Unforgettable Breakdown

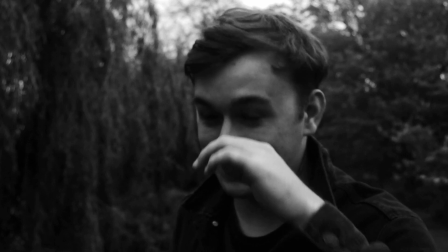And so when it came to working with the actors and the acting as overall, aside from my own performance,
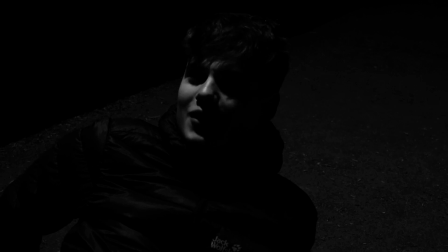judging the rest of them, I would say that I felt really safe as a director, that they were kind of giving me the performances that I needed, that I wanted out of them, and so there was really no issues there whatsoever. From a cinematography point of view, this was something I was really excited to do, because I had never filmed in 4:3 before, and as I mentioned throughout the video, it's a very intentional choice.
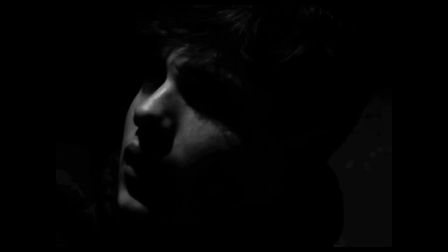I wanted to kind of evoke that sort of film noir quality,
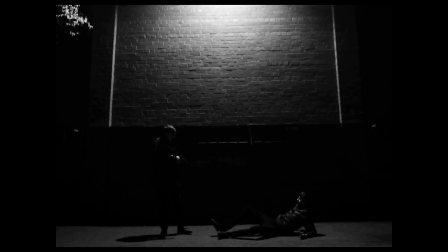while also making sure that the aspect ratio and the black and white kind of worked for the story, right?
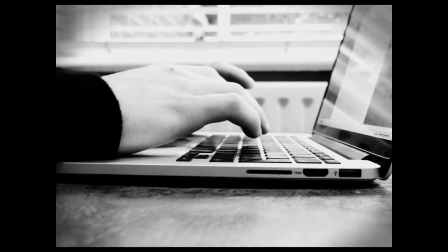Because the black and white is a nice contrast to the colorful nature of the stories that he's writing,
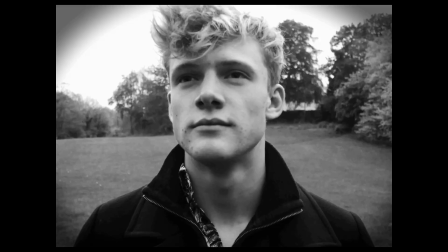and the 4:3 aspect ratio shows that he is kind of trapped within the confines of his imagination,
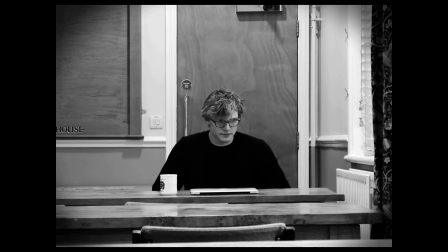within the trauma that he experienced from seeing that murder. So that was why I did the 4:3 black and white for the writer sections. And for A and B, this was all about contrast.
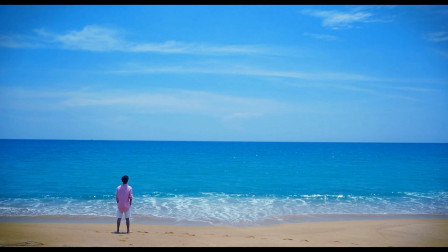I framed A almost exclusively on the left-hand side of the screen.
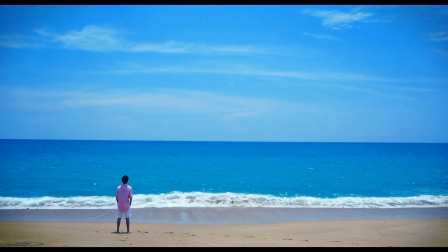To really draw the audience's eyes to that side of the screen.
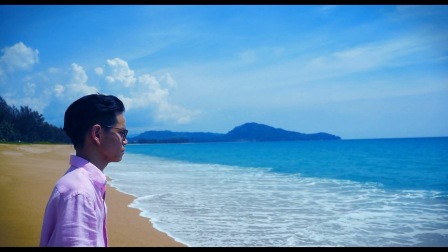If you drew a line right down the middle of the screen, you'll notice that A is almost exclusively on the left with 1 or 2 breaks, and B is almost exclusively on the right.
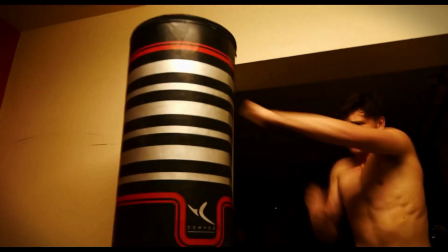A is looking from left to right, and B is looking from right to left, just to really show the contrast between the two.
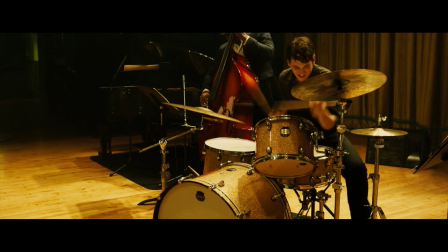And this was just another subtle suggestion to the audience as to who was right,
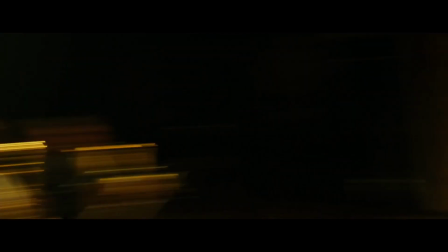because usually in our daily lives we associate left to right as the way forward.
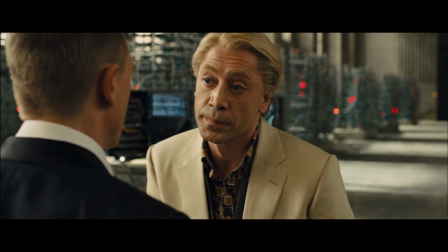We read from left to right. In most films, the good guy is always positioned looking from left to right, and the bad guy vice versa. So just as a subtle suggestion that the good guy is left to right and the bad guy is right to left. Now this was also reflected in the color palette. A is these highly saturated blues, greens, purples.
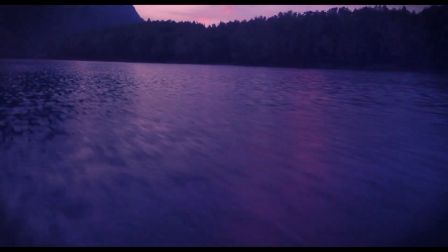It looks like a dream, it looks like an illustration, like a painting. That's really what I was going for. And with B, it's much more gritty, it's harsh, but it's also warm and passionate. It's reds, it's oranges, it's yellows. And so you really see the personality of each character through the colors that I used with them. And that was really how I showed the character arcs, because A, for example, starts off blue,
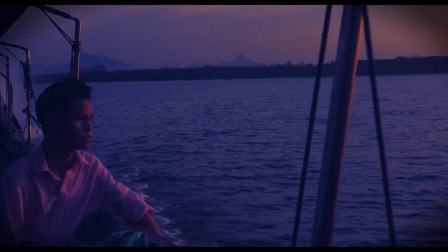beautiful beach, and then he goes kind of slightly warmer in these kind of purplish pinks.
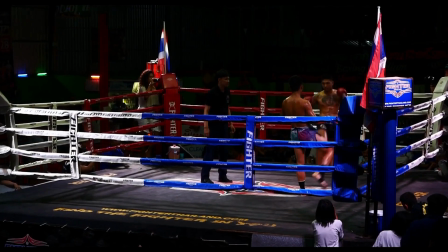And by the time he's at the boxing match, you know, the chair's red. Instead of looking left to right, he's looking right to left, to almost show that he has descended into B's world. He's kind of slowly going into the world of violence. And by the end of A's story, it's kind of these harsh oranges that you see in B's story. And so that's one of the connections right there. That's one of the things that kind of shows his descent into darkness. And that's one of the things that, you know, being that the stories have an effect on the writer, it almost shows that the writer himself is descending into darkness, that the good side of his character is fading, if you will. As again, that's sort of a suggestion as to how the story ends.
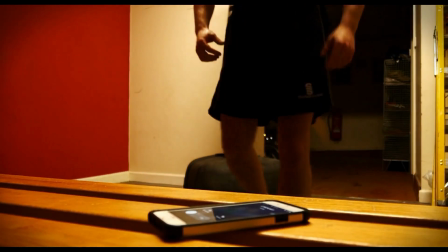There are also a couple of simple camera placements that I did just to kind of really hit home the points that I wanted to convey.
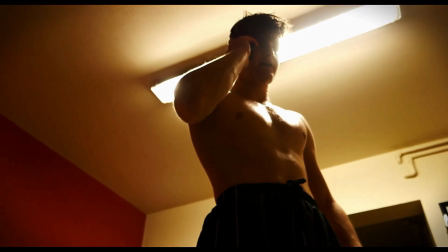For example, you know, if you want to show someone as powerful, you shoot them from below, and if you want to show someone as weak, you shoot them from above.
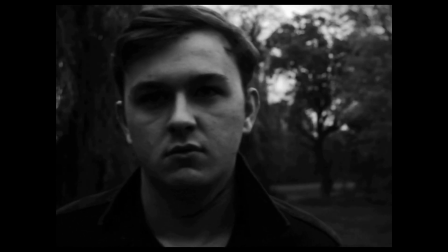If you want to show someone as cool, calm, and collected, you shoot them from a tripod.
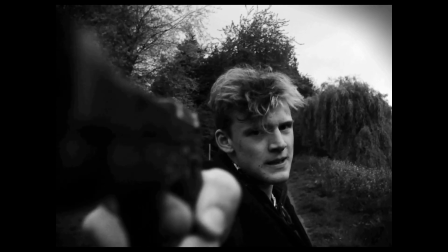Or if you want to show someone who's in a sense of panic and unease, you might want to shoot them from handheld, which is what I did in the final shot, which I believe is one of only 3 shots in the entire film which is shot on handheld. I knew relatively early on that I wanted to use Max Richter's November as the primary piece of music. First of all, I knew that I needed a really kind of bold and outstanding piece of music to cover the large chunk of the story, and I knew that I needed moments of just silence to really show the contrast, show connection through contrast. And I knew that I wanted Max Richter's piece November because I needed something that was intimate but also epic. I needed something that was powerful but also quiet and melancholic.